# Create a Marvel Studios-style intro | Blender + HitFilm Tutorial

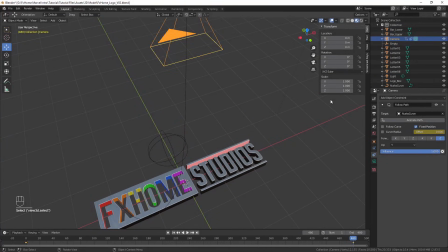24:45 Add a Track To constraint to the camera and source the empty. Set Up to Y and To to -Z. Now the camera will always point at the empty.
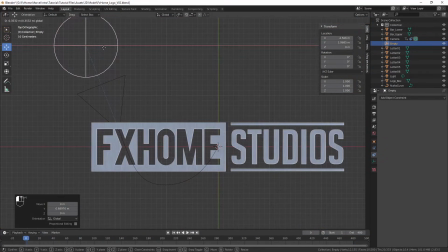25:02 Animate the empty's position throughout the shot to point the camera. You may also need to modify your camera path curve.
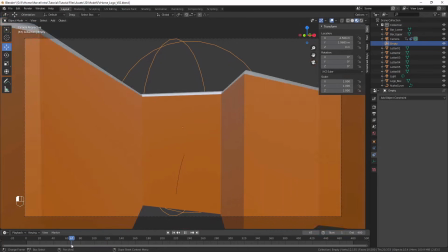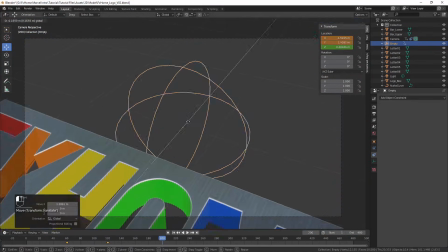25:16 Towards the end of the shot,
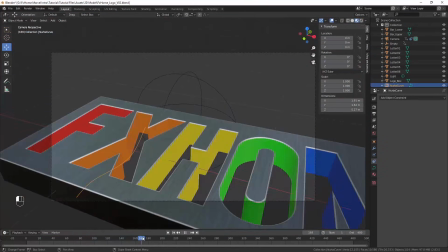25:18 animate the influence to decrease to 0 on the Track 2 constraint to return the camera to its original orientation of looking straight at the logo.
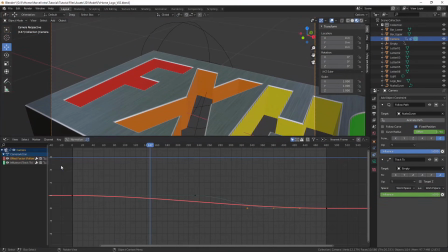25:29 I also chose to refine the animation further by adjusting the value curve for the follow path offset. I set the first keyframe to have a linear interpolation, so the camera would move at a constant speed at the start.
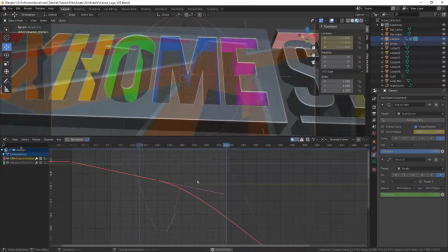25:45 The goal with this camera animation is to create a very smooth motion, keeping the camera pointed at the part of the logo you want the viewer to focus on.
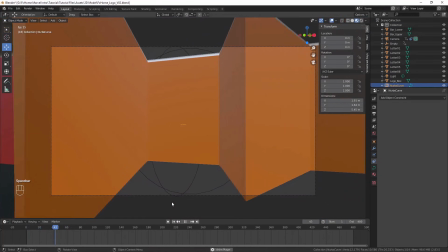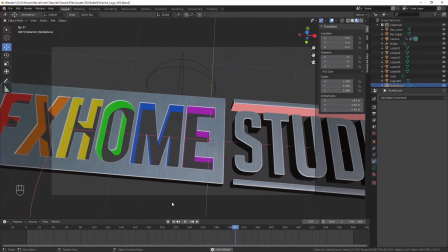25:59 Now that I'm happy with my camera animation, there's one more detail to add to the model.
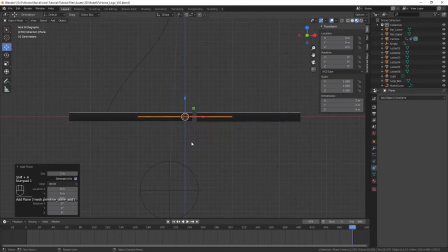26:05 Create a new plane object and position and scale it to fit underneath the logo model. In edit mode, add loop cuts along the plane to create separate sections underneath each letter.
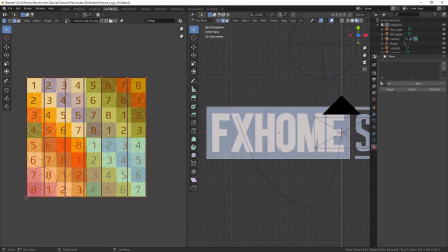26:20 In the UV editing workspace, go to the top view and unwrap the plane using the project from view method again.
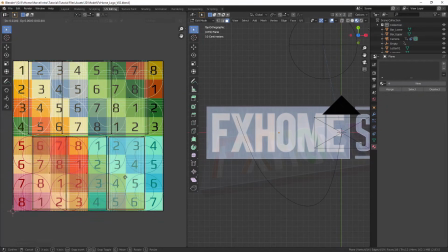26:28 Separate the faces in the UV editor and scale them up to use the available space.
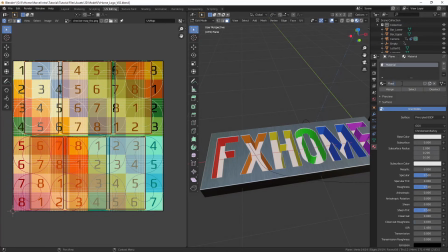26:34 Create and assign new materials for each section.
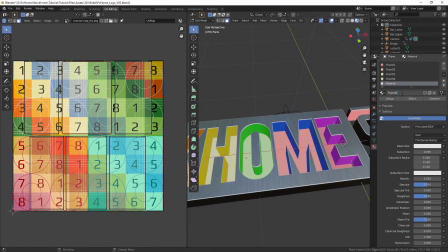26:40 Now the logo model has a floor, which will also be textured with videos in HitFilm.
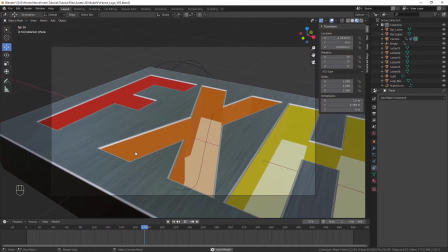26:48 It's finally time to export this model and bring it into HitFilm.
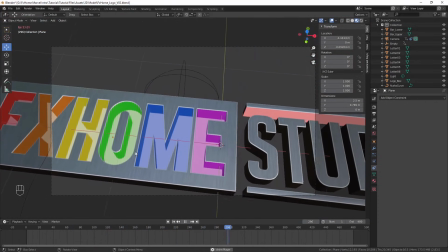26:51 In the description you can find a link to a tutorial on how to install the Blender to HitFilm camera exporter script.
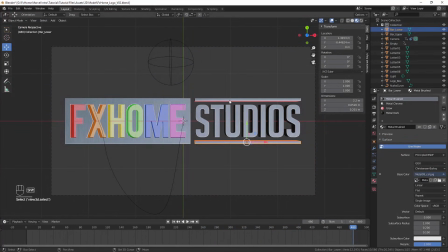26:58 Once installed, select the two bar objects and export to a HitFilm composite shot.
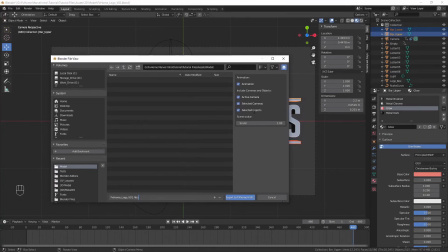27:05 Make sure Include Selected Objects is checked, as we will be using the position of the bars to animate them later.
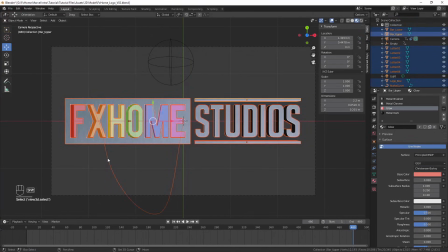27:13 Next, select all the logo objects, making sure not to select the empty or the curve, and export as an OBJ file.
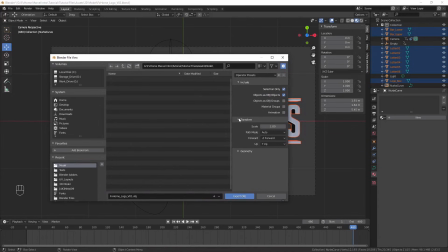27:24 Enable Selection Only to prevent Blender from exporting the other unnecessary objects. Also enable Triangulate Faces in the Geometry menu.
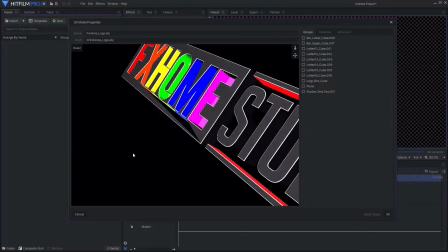27:33 HitFilm automatically converts all of the 3D model's faces into triangles upon import, but the n-gons in our model can produce errors in HitFilm.
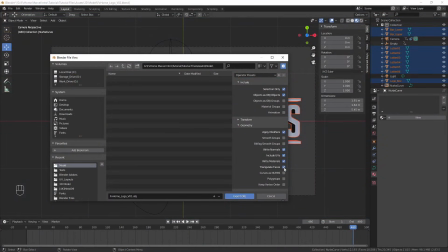27:42 Enabling this option lets Blender triangulate the model instead of HitFilm, preventing these geometry errors from occurring.
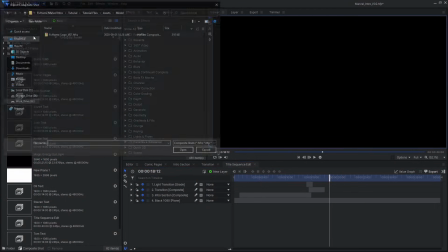27:50 Back in HitFilm, import the composite shot we exported from Blender.
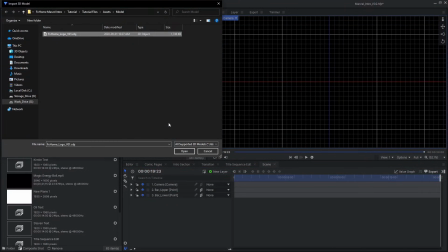27:59 Import the 3D model and enable all of the animation groups.
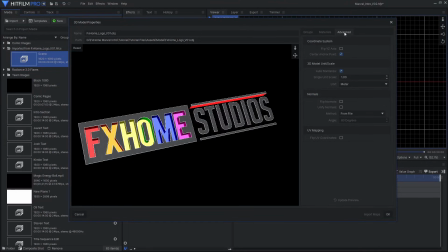28:04 In the Advanced tab, uncheck Auto Normalize for the model's scale.
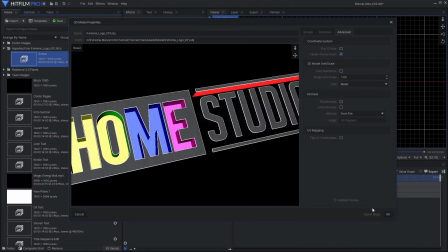28:08 This is necessary to ensure that the model's scale is consistent with the Blender scene and not automatically altered by HitFilm.
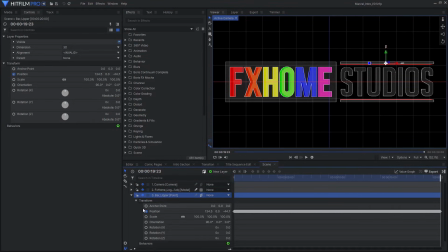28:18 In the transform properties for the 3D points imported from Blender, remove all of the keyframes. This may take a second, as there is a keyframe on every frame in case the model was animated in Blender.
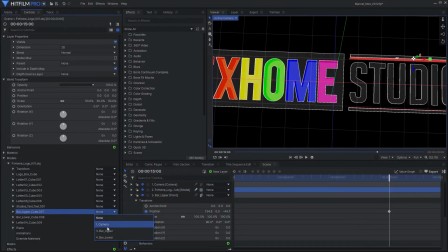28:31 In the 3D logo's models controls, parent the two bar groups to their respective points.
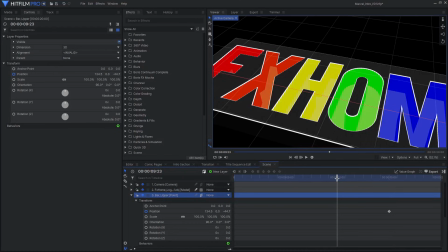28:37 Now we can animate the point layers to move inwards towards the beginning of the shot, which will later give the illusion that the bars are drawing in the text.